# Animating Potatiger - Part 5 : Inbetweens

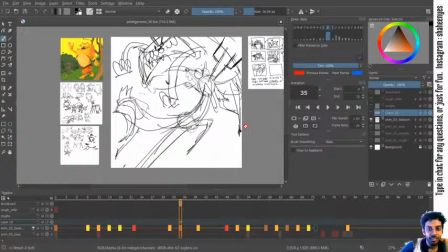(0:44)
Bit of sequence left. That's over here. This is what we'll be filling. So down here you can see many of the frames are filled, some of them are quite empty.
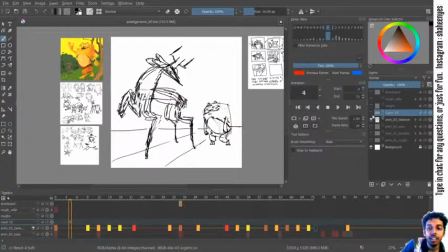(1:00)
And after watching this several times, I had put some notes to myself.
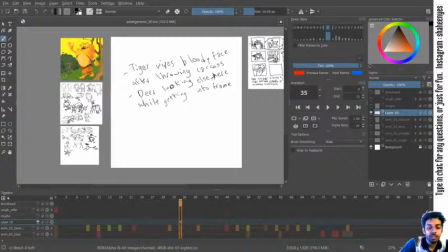(1:06)
One of them was Tiger wipes bloody face after throwing carcass.
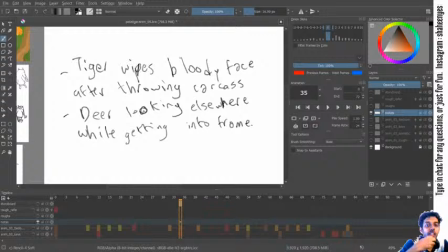(1:22)
So the hand was coming down very directly. So if it's doing this, it would make sense that it's hiding the blood from the deer, and also it would have something to do while going down, and deer looking elsewhere while getting into frame.
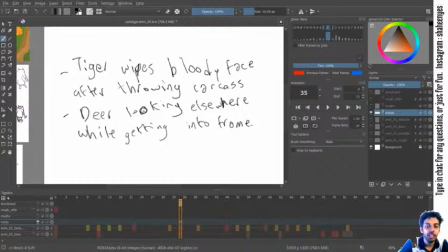(1:40)
This also I felt because
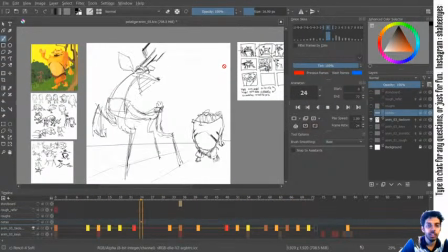(1:49)
the deer is getting into the frame and it's already looking at the tiger. That means the deer had no problem with it eating another deer. So if it's looking elsewhere, it feels like the deer hasn't seen it yet.
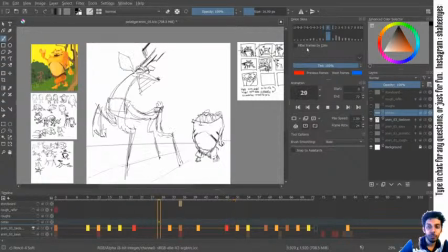(2:05)
So that's what I'm trying to imply. And of course the eating sequence is there. So let's get to it.
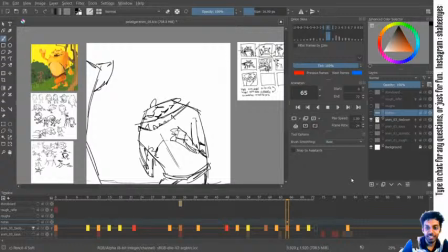(2:21)
Hey, Puri is back. Thank you. It is nice handwriting.
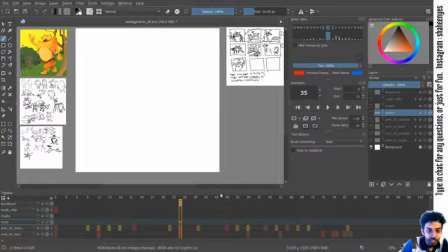(2:32)
Okay, so let's see which all frames we have left. So while it's throwing, if this hand
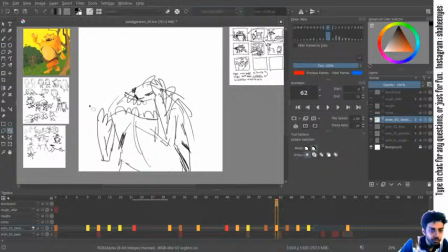wipes across the face,
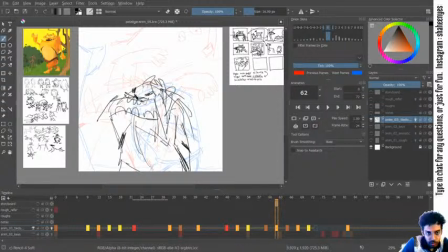it's a very weird wipe.
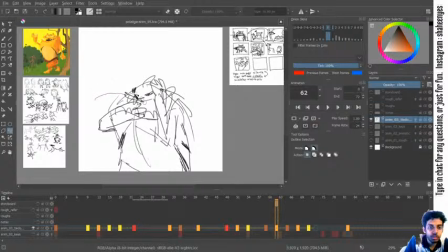(3:22)
I'll actually delete the head itself so that I can get more of a wipey face into it. So the head is here and it is just eaten.
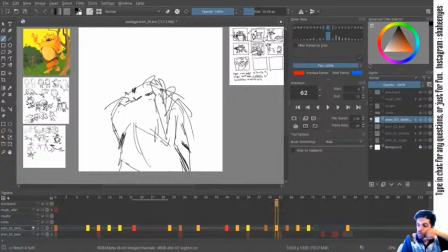(3:43)
So how do you wipe? Oh, it needs to go like this. So I can maybe put the hand facing forwards a bit
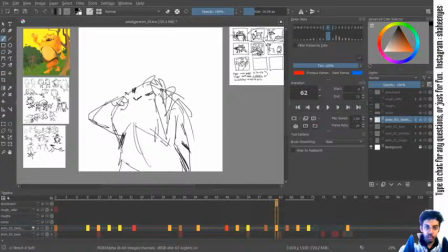(4:00)
and the mouth getting a bit squished. So if this thing goes down, this thing gets pushed away, so let's try that.
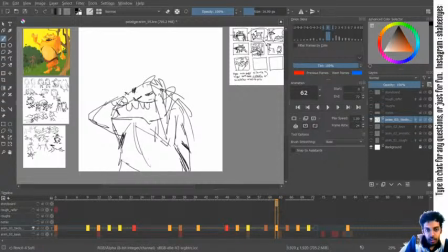Yeah, I think this looks hunger filled enough, and in this frame too